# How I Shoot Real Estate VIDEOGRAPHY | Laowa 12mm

So another gimbal move that I like to do a lot is lamp to help me with the shot.
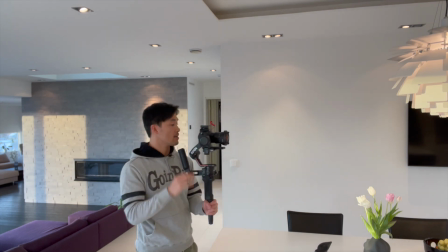[8:19]
Then I typically do something like this. You make sure everything is correct in the settings and the exposure is right.
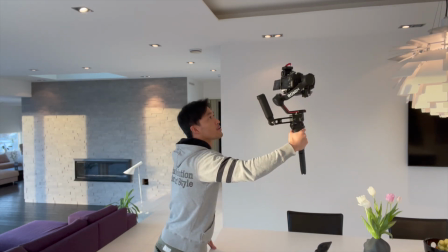[8:27]
And then you start really close to the lamp. And as you can see now, there is an issue with my own shadow being on the lamp.
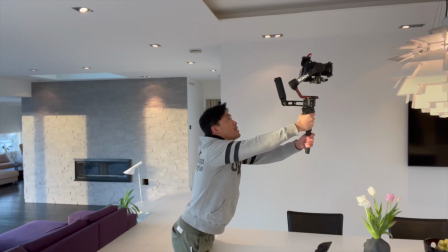[8:36]
So all you need to do is kind of readjust a little bit and then walk back like this.
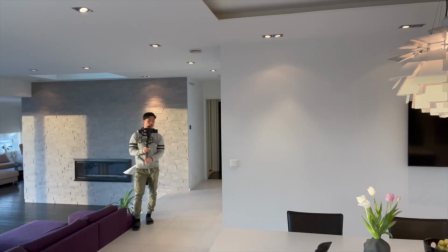[8:47]
Yeah, you can also do this walking forward as I just said, so like this.
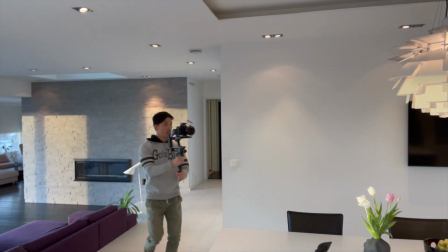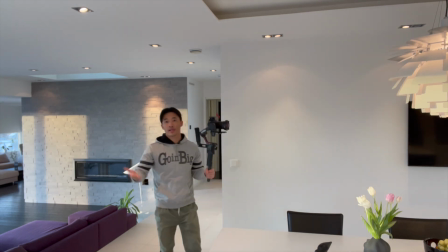[8:58]
And then you can get a shot looking like this. What's also so nice about having a wide lens like the Laowa is that, again, emphasizing movement. So I like to get close to subjects, close to walls, painting on the walls. Just because it gets more interesting that way. Let me give an example of a shot.
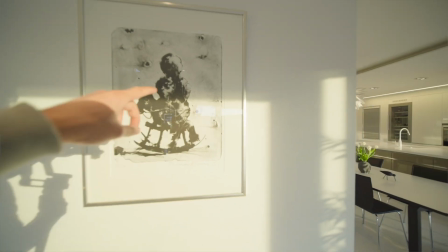[9:21]
So like this, I'll use this picture, get really close to it.
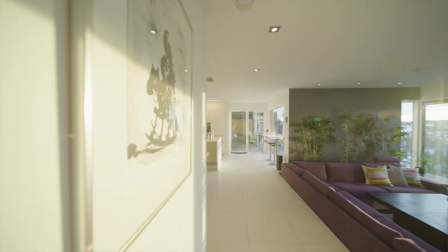[9:27]
So you see how fast this seems compared to this.
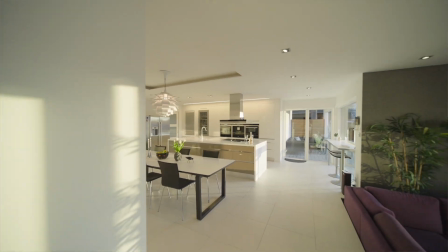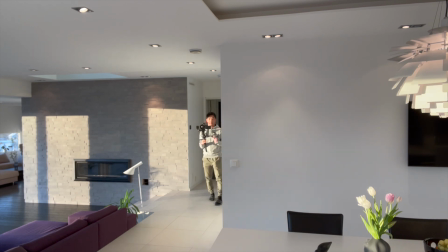[9:38]
So sometimes I can tend to get close to the wall just to emphasize movement.
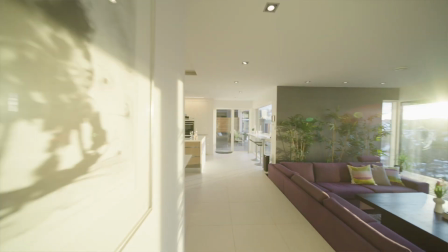[9:45]
Boom, boom, boom.
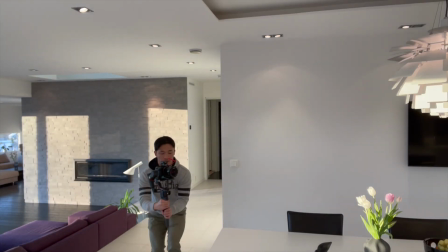[9:52]
Yeah. So what's so super interesting about filming real estate is that you're the only factor of movement, right? Because everything stands still. So very little mistakes are often because of you as an operator. Interesting. Here's another reveal shot. Starting close,
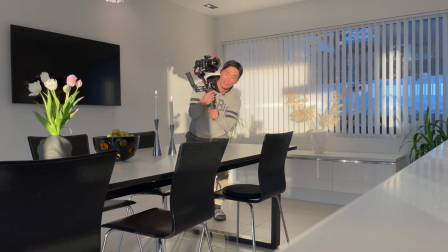[10:24]
and then hold down the trigger behind when you've found your frame, because I'm going to do a straight move and I don't want the camera to go to the side. Pan follow so the gimbal doesn't tilt up and down accidentally. Double tap behind to reset.
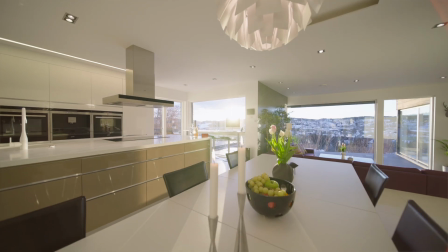[10:40]
Find your framing. Find your first frame and then find your last frame.
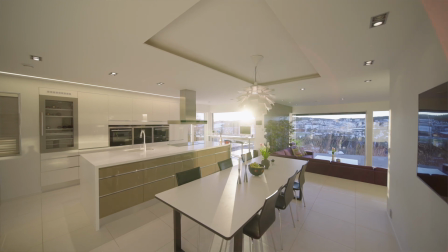[10:48]
Okay, I don't like the last frame as much. A little bit more here. Okay.
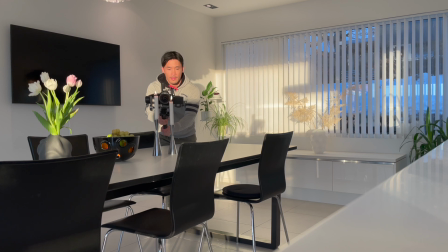[10:57]
I think I found it. So a reveal shot again, like this, backing out, revealing the kitchen. And I'm really picky about framing because
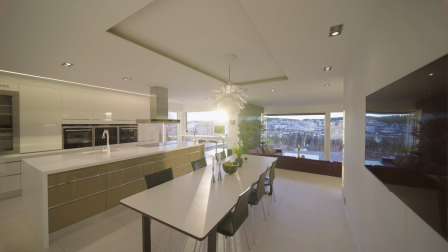[11:12]
just like this framing is not good enough for me. So it just has to be just right for me to be happy.
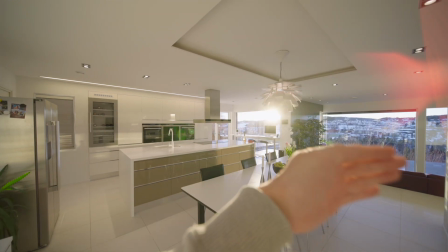[11:20]
This is too much to the left. Kind of a lot of empty space here, but if I go around like this,
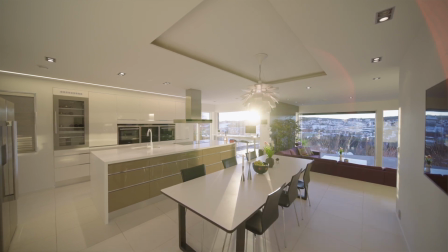[11:29]
just as this TV comes in, it helps the framing. And yeah, it kind of looks more balanced.
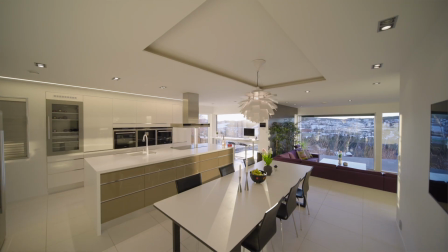[11:37]
Yeah, and then you need to figure out if you want the sun in the shot, or you can even go up like this, so the lamp is covering the sun.
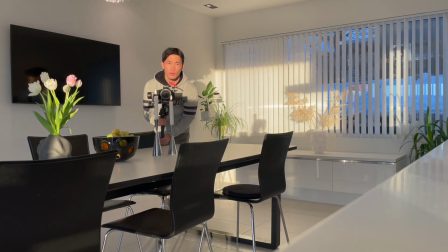[11:47]
Again, I'm just having the settings to almost infinity focus as I showed you, and now it's at f4.
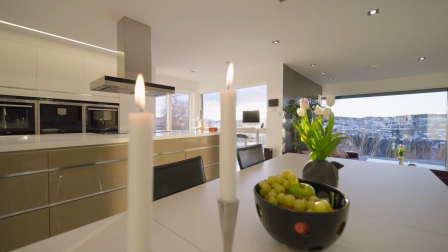[11:55]
Like this. Straight with elevation. Boom. Right. Okay, so let's talk about lens flare also, because I actually do like the lens flare on this lens.